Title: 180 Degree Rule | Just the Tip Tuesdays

Hey Jay Money, what should our tip be this week? Oh, why don't we cover the 180 degree rule? You love that rule. You know I do.
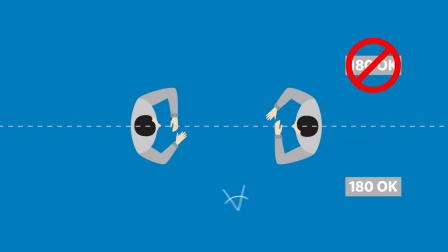(0:11)
The 180 degree rule states that multiple camera angles in the same scene should not cross an imaginary line drawn down the center of a scene. This way the viewer always knows the orientation of the objects in that scene. Good tip. Why don't you tell everybody what happens if we were to break that magical rule? Well, in dialogue scenes, when there are two over the shoulder angles, the actors end up looking in the same direction, which will seem strange to a viewer.
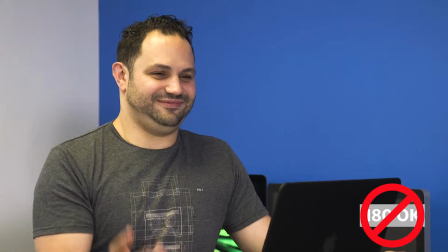(0:35)
So that way we don't confuse the viewer, like we're doing right now? Like this.
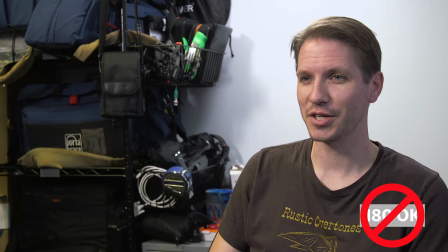(0:40)
Yes, like this. Very good. Rock on. Beauty.
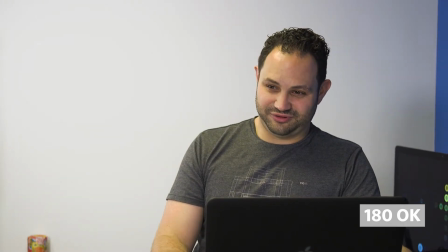(0:45)
So if we follow the 180 degree rule, then the viewers will know exactly who's talking to who.
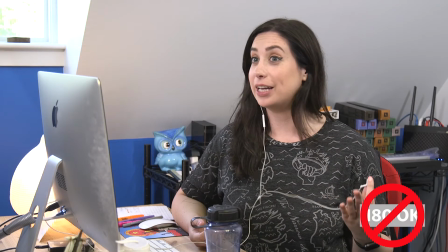(0:50) If you're talking to him, why are you looking at me? What are we all looking at?
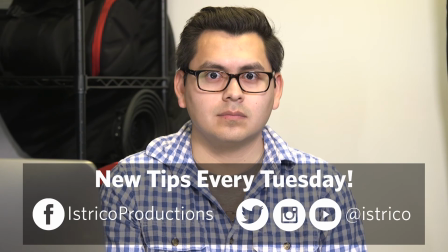(0:57) Why is no one looking at me?